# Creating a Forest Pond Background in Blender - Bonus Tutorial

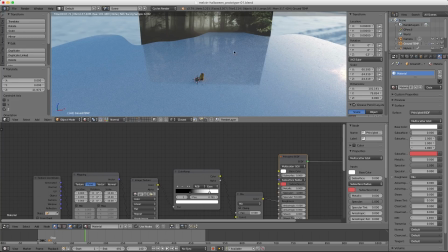So with this, we can turn the base color of this principled BSDF down to black.
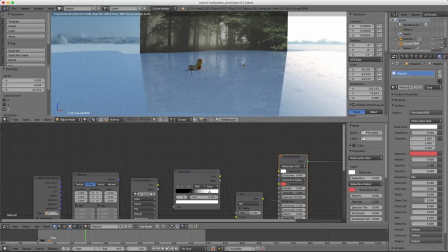There we go. Already it's starting to look more like a pond scene. And yeah, that's going to look pretty good.
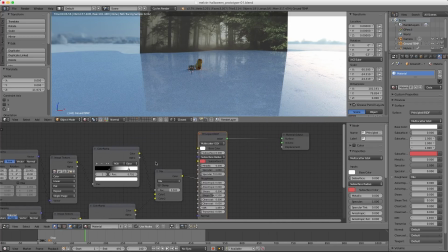But it doesn't need to be directly on Melvin's feet.
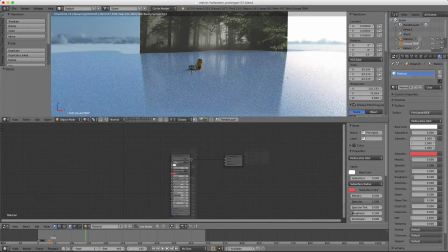We can move it down because it's going to be a surface below Melvin's feet.
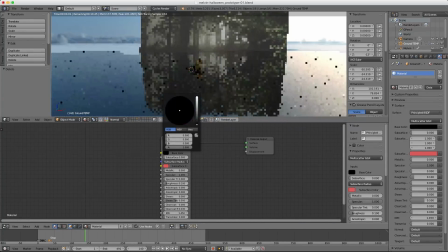You know, he's going to be walking on kind of a pier situation. So let's see how far down to ballpark.
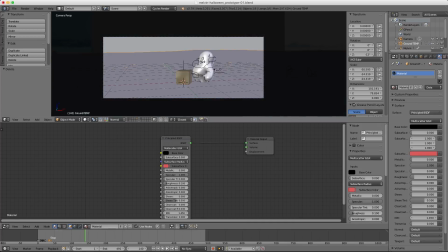I think something like this would make sense. All right, now what does that do to like the horizon?
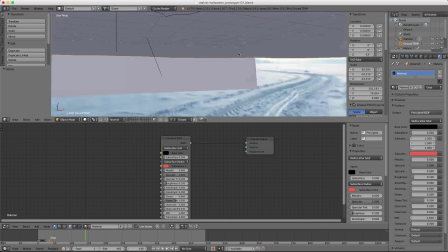That doesn't look bad. I do think right now maybe the pond feels a little bit too big.
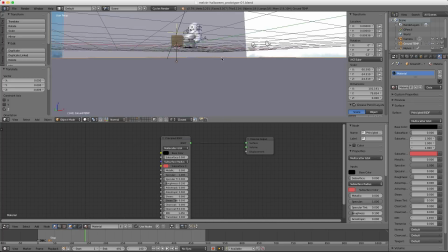Like the line of water goes right up into the trees. And so it might make more sense to kind of scale this down.
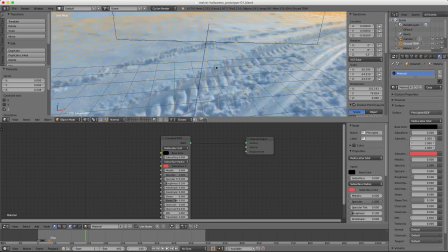Not that plane, but the ground plane. Not the ground plane, the pond plane.
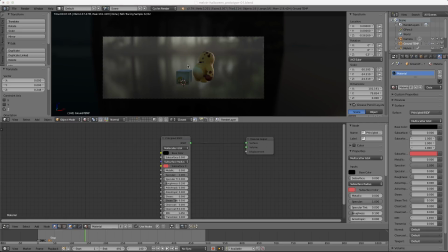And you can see as I scale it, the overall pond does feel a little bit smaller. But we do have something to think about. So depth of field plays a big role in this situation to feel believable.
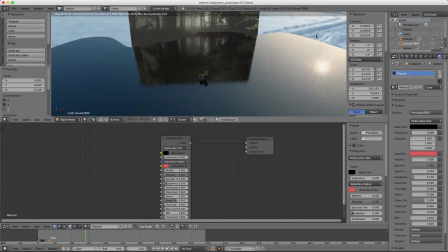Because we don't ever want to see a hard edge on this pond object.
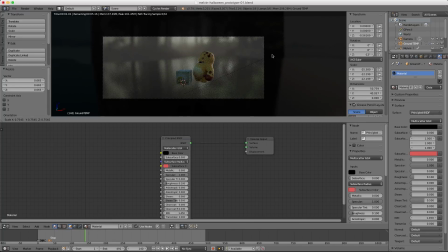And we want the depth of field to very smoothly blur out the edge of the pond with the background.
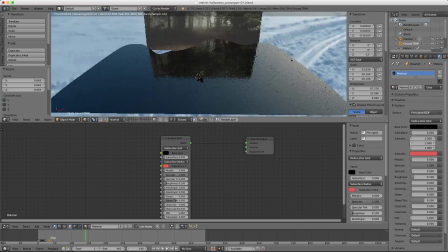Right now it all looks kind of blurred in general, so I'm wondering if my roughness is a little bit too high. Maybe not. Let's go to 0.05. Okay, that's starting to clear up a little bit.
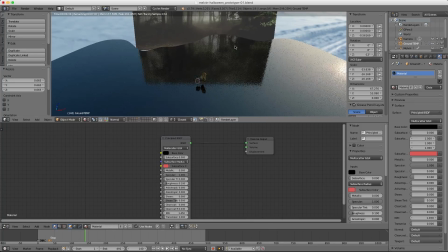But I think what I really need to do is adjust the edge of the plane itself. So I need to tab into edit mode and mess around with some of these edges.
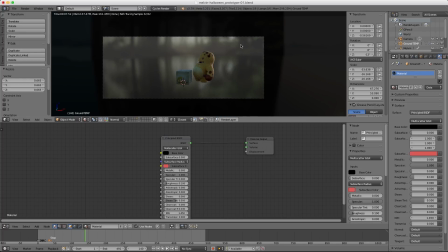Now, I don't really need that at all. I'm going to move these points around to try and break up the surface and create a little bit more interest into the edge of the water.
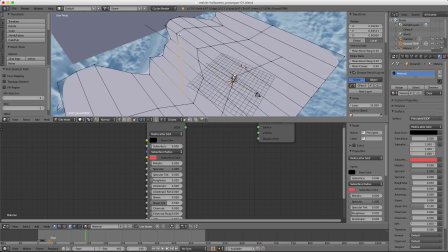Making sure to keep it flat, so never moving in the Z-axis. If I ever need to make new edges, that's not a big deal. This is not going to be something that's seen.
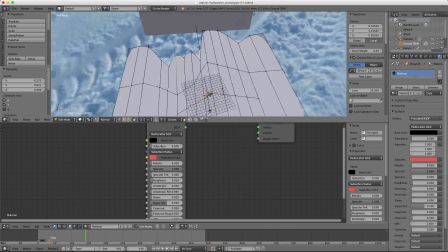It's just going to be completely utilitarian. And this might seem weird, but this is honestly one of the beautiful things about computer graphics is you can fake so much of this stuff and get a lot more bang for your buck with less effort.
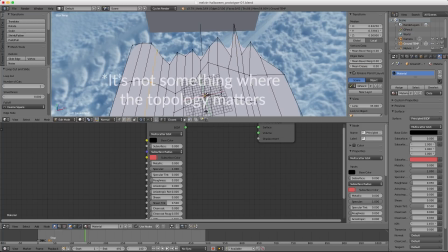All right, so I'm gonna scale it in X. All right, let's see what that looks like.
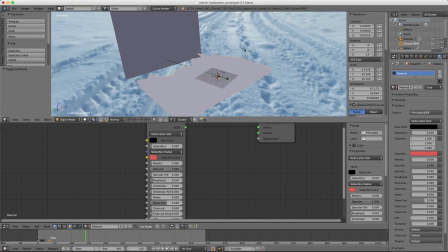Yeah, see, now we're getting more play in the pond edge. It's not so flat like it was before.
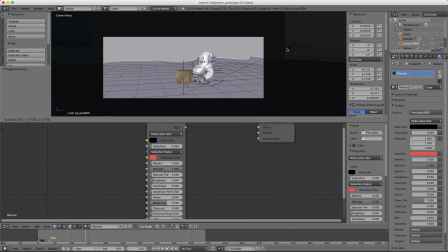All right, I think that looks pretty good. Now, what will actually make it look like a pond is not being so glass smooth.
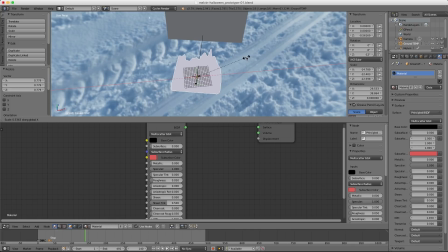We need to break it up with some waves. And I'm going to create those waves with the Voronoi texture.
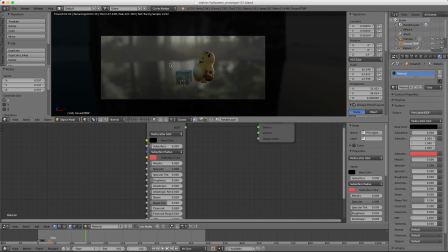So Shift A, Texture, Voronoi. And we're going to plug that into the displacement to serve as a bump map. So if we plug that in right away, well, let's just use the factor.
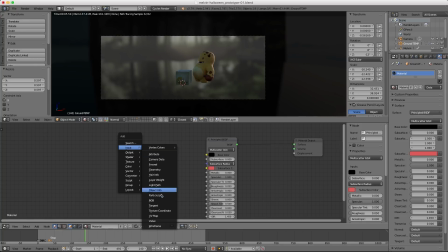We see a little bit of breakup on the surface, but clearly the scale is too big. Let's go to 200. We also need to add a converter math node to adjust the strength.
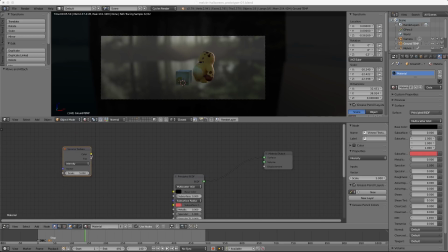And we'll multiply it by like 0.1. All right, so here's where we can start to get some interesting wave patterns. Let's go for a scale of 100, maybe even 50. Okay, that's not bad.
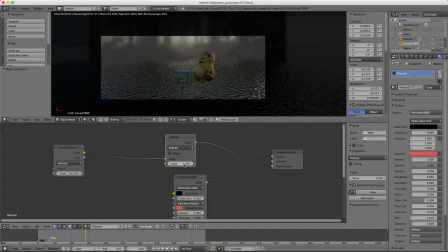And then I'm going to add another one, Shift D to duplicate it. And let's make this one 100. And we're going to mix them. And we'll leave it at 0.5. Let's crank up the value to like 0.2 so we can see it a little bit more clearly.
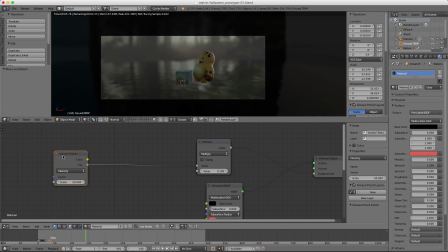And yeah, these two combined makes it look a lot more believable. Now, with this particular scene, I'm wondering if the depth of field is a little bit too high.